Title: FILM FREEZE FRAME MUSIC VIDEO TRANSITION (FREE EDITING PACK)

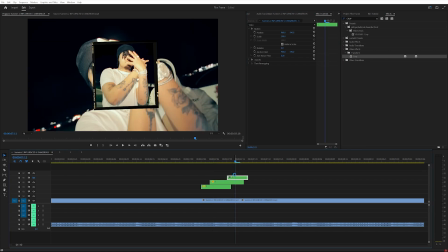And then I'm going to copy the motion from the second one and apply it to the 3rd one, but also make sure it's actually on, and then drag it over here.
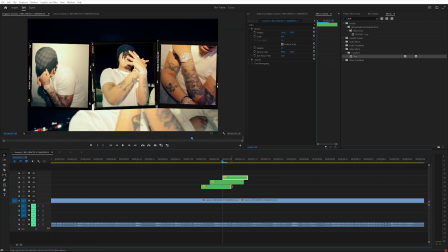And then we can play around with how long we want everything to last.
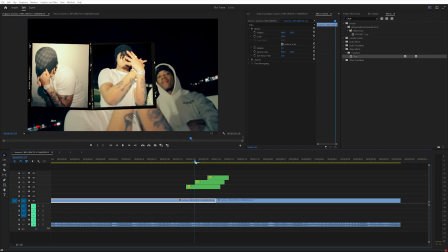So I kind of settled on this where it goes 2 frames, and then the second image pops up, and then it goes 3 frames, and then the 3rd image pops up, and they're all together for 1,
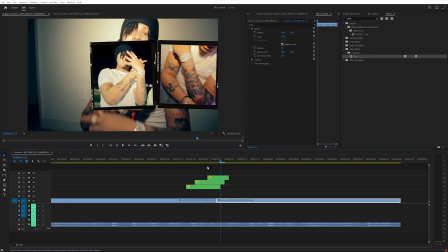2, 3 frames. And then that first one goes down, and then every frame after one just disappears.
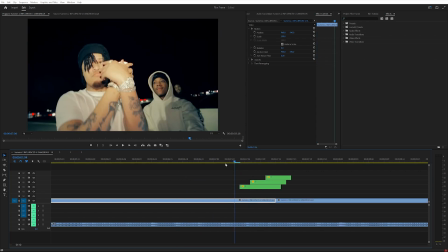So something like that. And now this is the part where we need to animate these photos popping up.
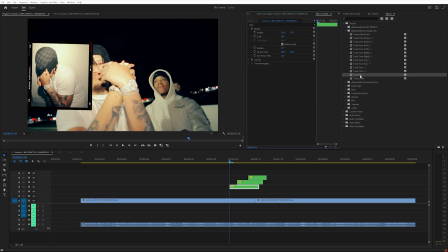And to do that, I think I'm going to use use my energy presets, and then I'm gonna drag Le Shake onto the first nested sequence.
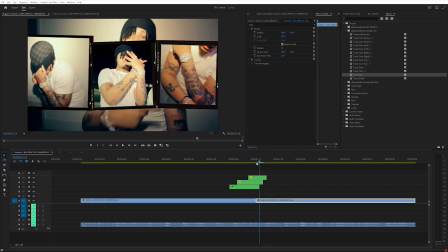When we play that, you can see it's shaking all the way through, but I kind of just want it to shake for like the first few frames.
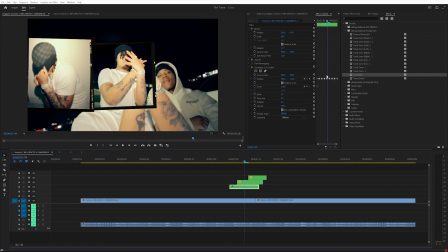So let's go like 4 frames forward and then delete all of the keyframes after.
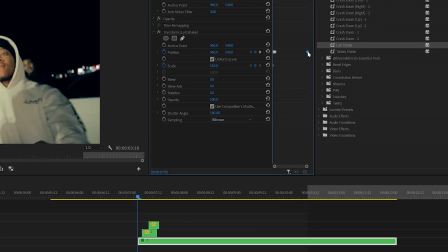I also just drug out the nested sequence and deleted all the keyframes back there, so there's no movement after.
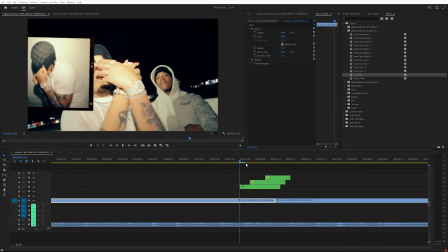And then I'm gonna go back to that original spot. Now we have that little shake and it kind of falls into place.
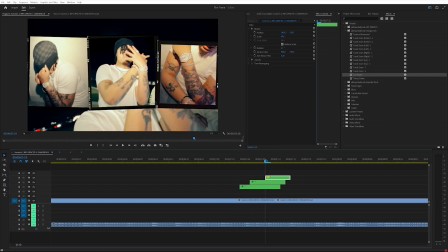I'm just gonna copy that new version and paste it onto 2 and 3. Now we got some nice shake between all 3 of them.
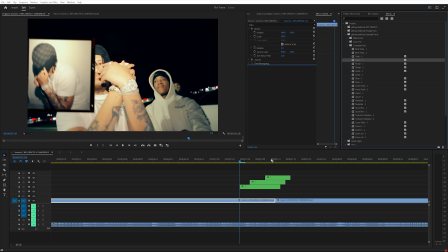And then for my essentials pack, in the transition pack, I'm gonna be using Flash 2, and let's bring that on the Polaroid, and then I'm going to tweak it.
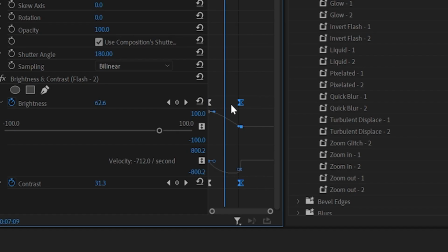I only really want the flash to last 2 frames, so then I'm just going to bring those keyframes so it ends a little bit sooner, so it has that quick flash.
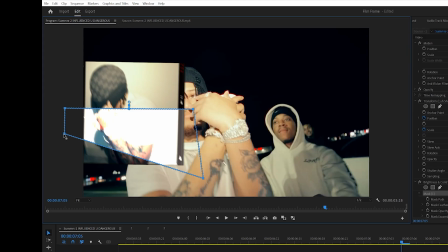And then I just made a mask using this rectangle tool, and I'm going to drag this like this, so it's only showing halfway through.
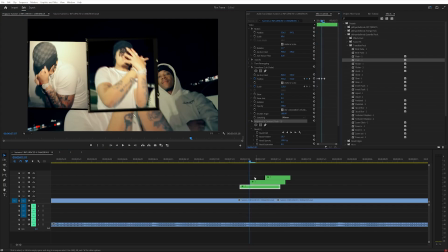It has that flash, like kind of like a photo is taken, you can see like that. And then let's go ahead and copy and paste that onto the second one, and then also onto the third one. And then if you do that crop thing that I did, where it's like flash only halfway through, you want that above the shake.
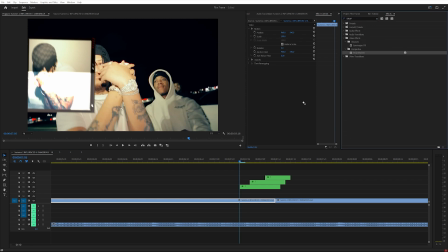And then lastly, to sauce up the image, I'd probably just add on some kind of drop shadow. I just like drop shadow. I think it makes it look pretty nice.
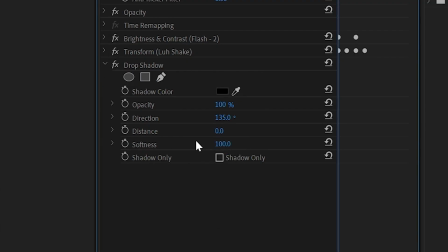And the opacity up to 100, distance down to 0, and the softness maybe like 100. And then I'll just copy and paste that again to the other 2.
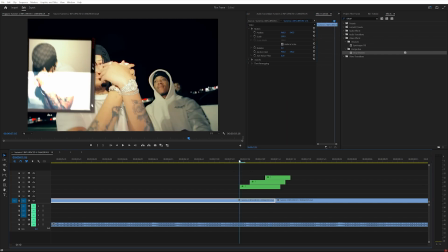It's barely noticeable, but it's just something that makes it look a little bit better.
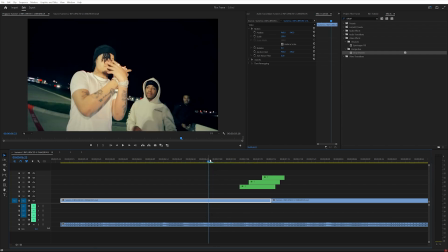And now when we turn back on the music, just so you can kind of see how it would be in the music video, looks pretty good. I like it, but it is just missing a little bit of that sauce, and the sauce is sound effects. So just like the example that I showed you earlier, I'm gonna add 3 camera shots from the Essentials sound effects pack.
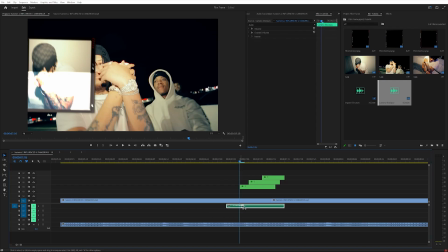And when you're adding sound effects, you basically just wanna use the waveform and kind of look where you want it to line up. It's gonna make it a lot easier to line up and make it actually sound like it's on point. When we play that, might be a little too late.
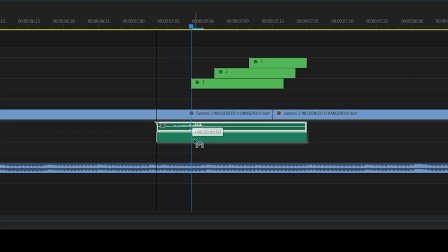Yeah, you want that first tick to kind of be where it's popping up, and then just holding Alt on my keyboard, I'm gonna drag it down 1 layer and then do the exact same thing, and then 1 more time for that third.
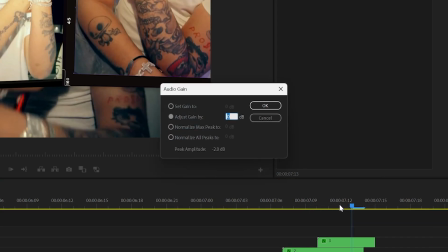I'm gonna highlight all 3 of these and then just adjust that audio gain by like -2, just make it a little bit more subtle.
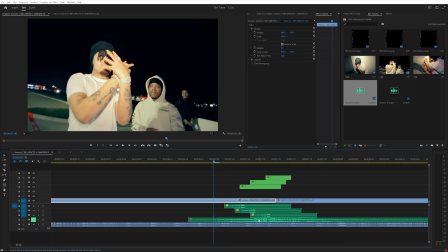And then from the impact folder in the Essentials sound effects pack, I'm gonna add this impact echo.
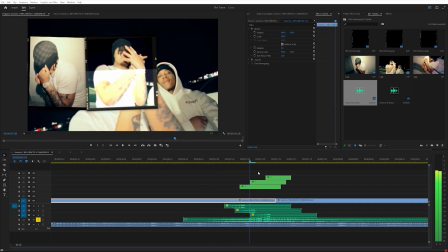And let's solo that just for a second. We can kind of visualize where we want it. We want this, I'm gonna make a marker right where it kind of hits, where the transition takes place.
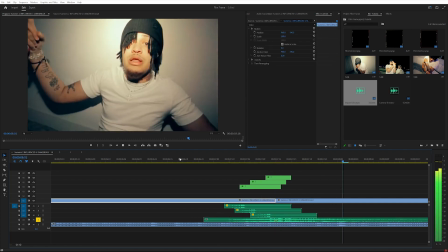Let's drag that there. Also, it goes on for a little too long.
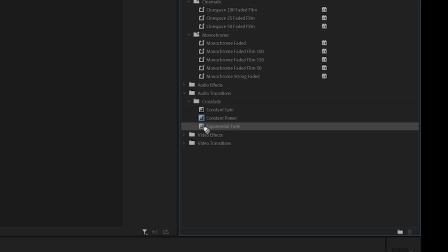Let's just cut that, add a exponential fade, and then let's mute the song for a second and just play it with sound effects.
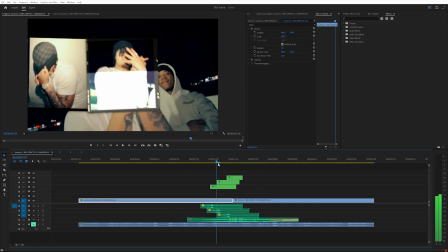And then I kind of just lined up the audio so it's like 1, 2, 3, and then instantly after that, the hit happens.
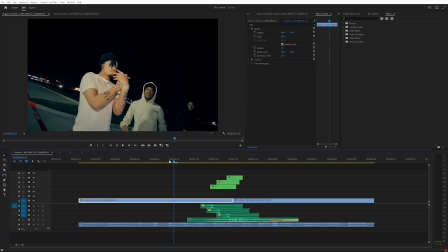And then playing it with the song. I think I'm also just going to add a flash 1 and then flash 2 onto these clips in the background.
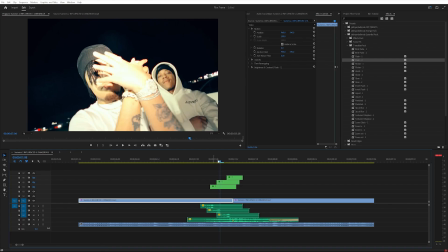That way, when we turn off these clips here, you can see there's just a nice little flash transition.
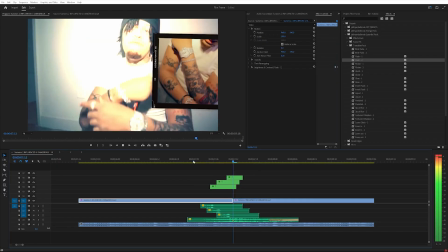It just helps sell the effect a little bit more. Basically everything that I'm doing now is just like super minor that just helps out a little bit.
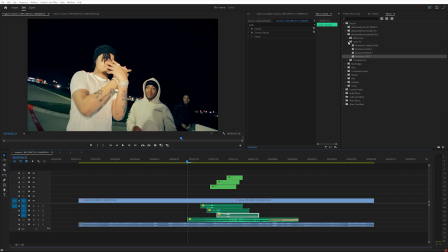And then AO made these sound effect presets for the Essential bundle. I'm gonna use the AO Reverb 2 on that third camera to kind of change the texture of the sound, and that third one to kind of signify that it's the last one.
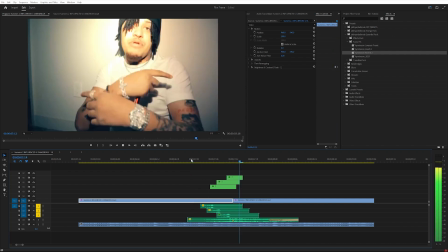We can go ahead and solo these 3 just so you can hear what that sounds like. You can hear how that last one kind of has like a more hollow, like it's in a big room.
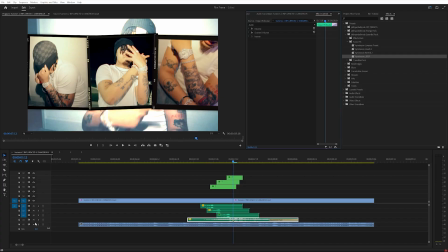Just those little sound design things help out a lot when you're like telling a story. And then I'm also gonna use that beef preset on the background sound so you can hear what it sounds like before.
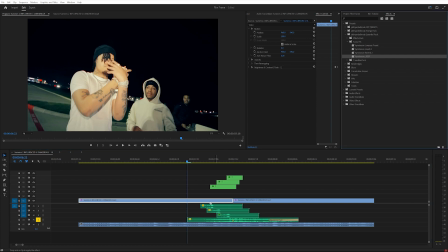It sounds pretty good, but it's very crisp. When you add this beef, it kind of like muddies it out a little bit. It makes it sound like a lot more full. We got the sound design done. We got the effect done. This is what it looks like.